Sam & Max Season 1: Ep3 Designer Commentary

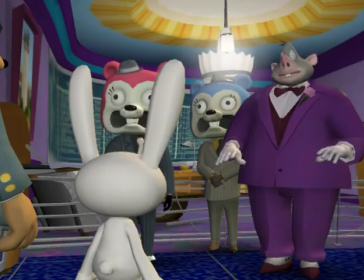(12:31)
And then he doesn't, in the final version of the script, he doesn't actually even do that.
Holy fat free carp on a skewer.
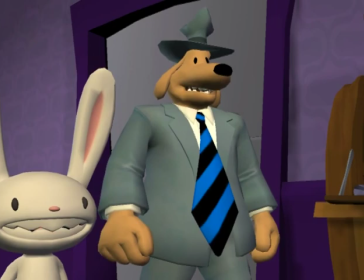(12:39) You're a mole. In fact, you must be the one we... Does the carpet match the drapes?
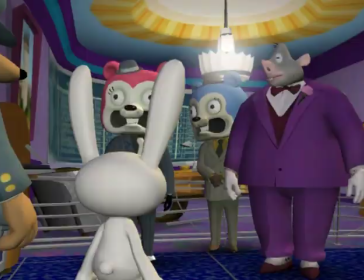(12:45) The code frames, idiot. These guys are freelance police.
I think Harry's my favorite voice that we've kind of run across so far.
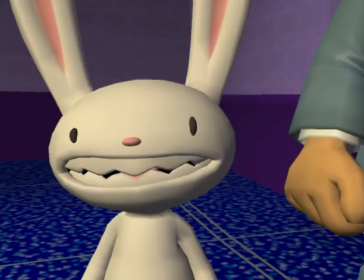(12:54)
As, you know, next to the bug, of course.
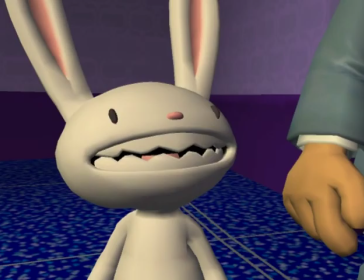(13:00)
It's interesting there's a painting on the wall up to the left. Let me see if we can see it again here somewhere.
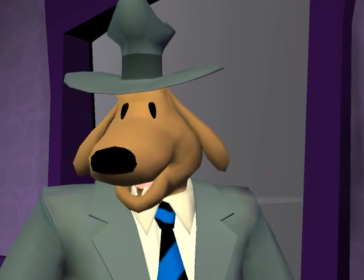(13:07)
It's a it's a painting one of the environment artists did and I think it's actually a guard tower of San Quentin.
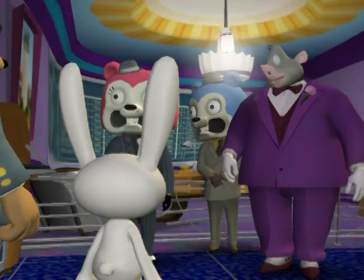(13:13)
Yeah. I don't know if it ever made it into the game. You can see it up there in the left but it was really funny.
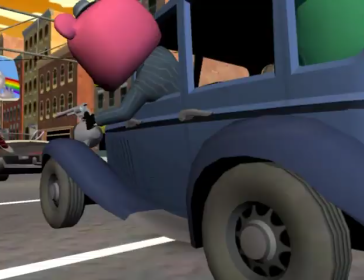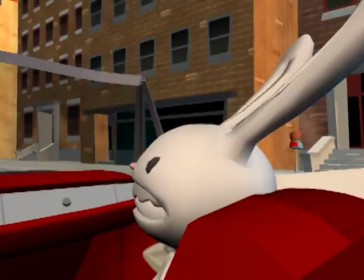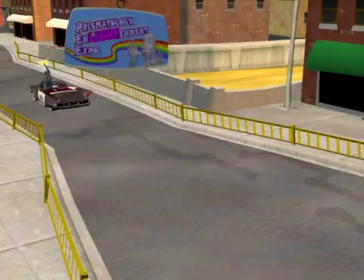(13:32)
That's another one of these great moments of exposition where we just want to make it clear that you cannot shoot their tires.
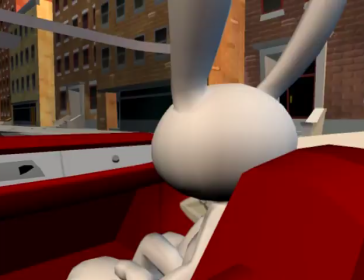(13:39)
Right, we keep hanging ourselves into corners because we make a puzzle solution in one episode and say,
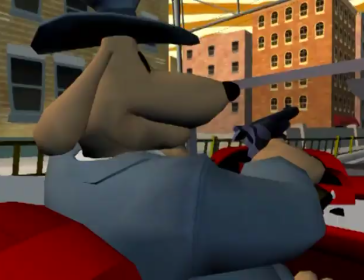(13:45)
okay, well, we want to do something different now, but we don't have any good reason why we can't just keep doing the same thing forever.
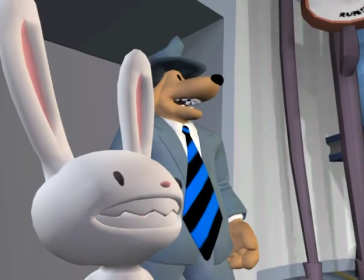(13:50)
So we just make up lies. As long as that is telegraphed to the player, though,
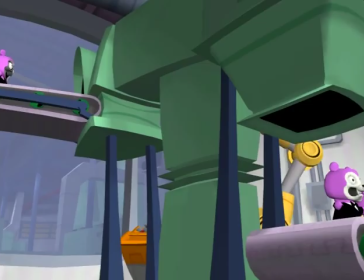(13:56)
they should be able to understand that right away. and you know get over it
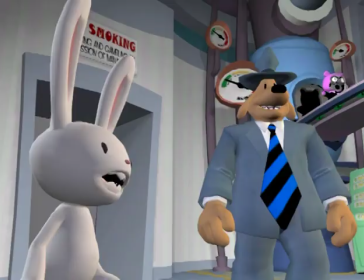(14:01)
that's our entire uh cutscene is teleporting
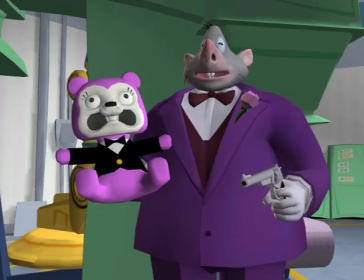(14:07)
i think uh this is my favorite collaboration of music
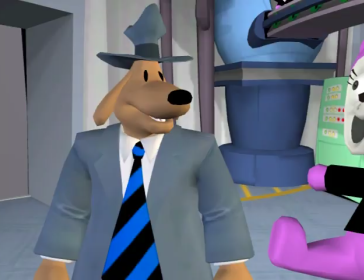(14:12)
and environment together yet that i've seen in the game um the score
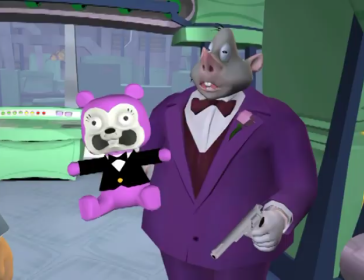(14:18)
for this environment was actually time to go with all the uh or vice versa the
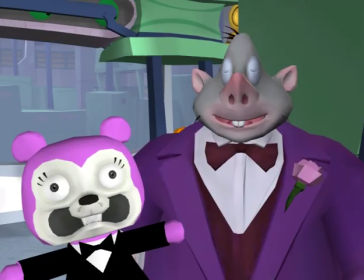(14:22)
animation for the environment was time to go with the the musical score for this environment
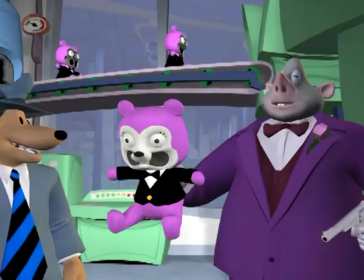(14:27)
And it's just got a really great kind of Raymond Scott feel.
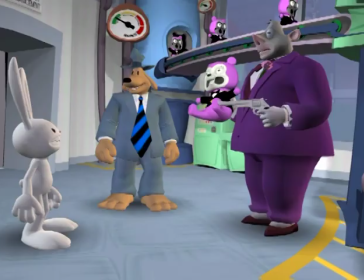(14:37)
This character of Harry Mole Man here was actually one that we had this idea that we wanted to have the mole be an actual mole.
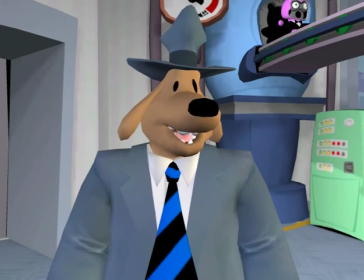(14:45)
And once we had that drawing of Harry Mole Man up in episode one out by the child star thing, we figured, yeah, he's the guy.
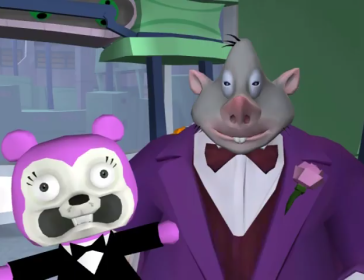(14:52)
He's the mole that we're looking for. but then we realized after we had written the script that we never had a moment at which
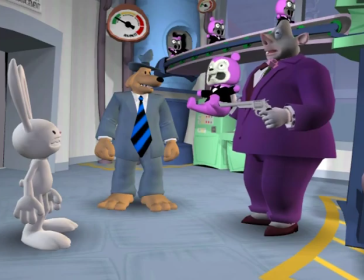(14:58)
we declare that his name is Harry moment never really said that and so there were actually a few references to Harry here and there that we had to edit
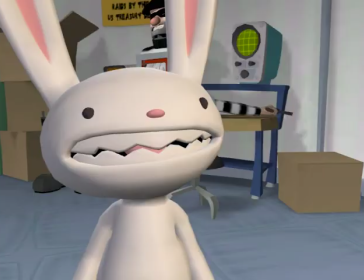(15:05)
out because they didn't make sense without that a little bit of exposition but fortunately later in the series we got the chance to finally find out his real name
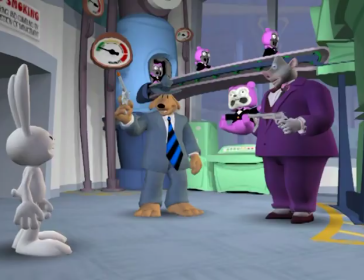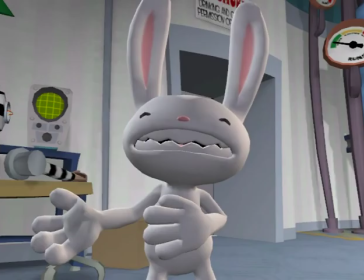(15:18)
this is one of the greatest scenes in the whole season very well written by Jeff
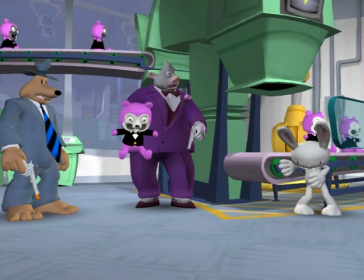(15:26)
I just love how this episode ends. The whole part from driving up to this, up through the end, just so epic.
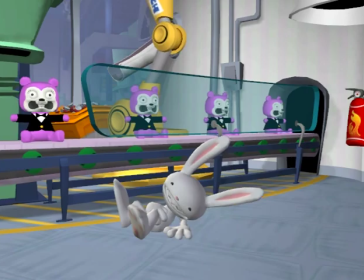(15:34)
Yeah, this is one, when we have, when we finish the designs of the episode, we'll go over them with, you know, the leads of the team and talk about what's happening.
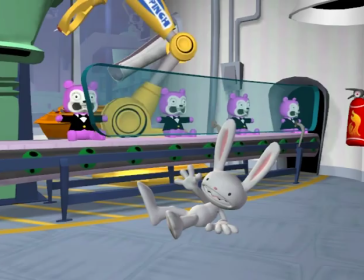(15:41)
This is one I enjoyed, even acting out what was going to happen as I staggered around saying Max in his last moments.
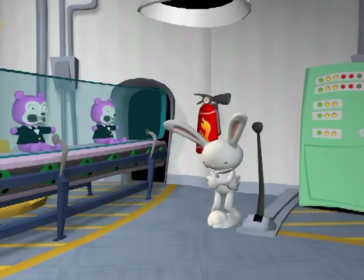(15:50)
Harry and Sam are getting kind of fed up with Max here.
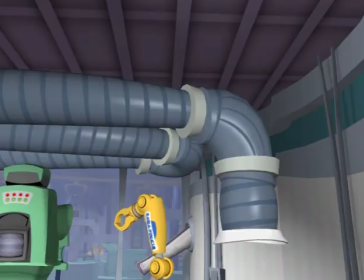(15:55)
And I think even Lauren, one of our animators who worked on this scene, was getting ready to strangle Max at the end of this cutscene.
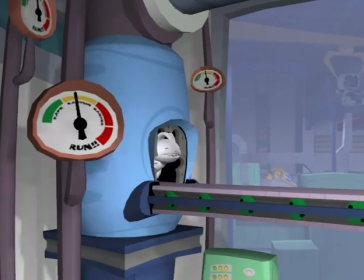(16:03)
I actually had a comment from someone in the press who wrote in to say, whoever did that last Harry Mole Man was, good job.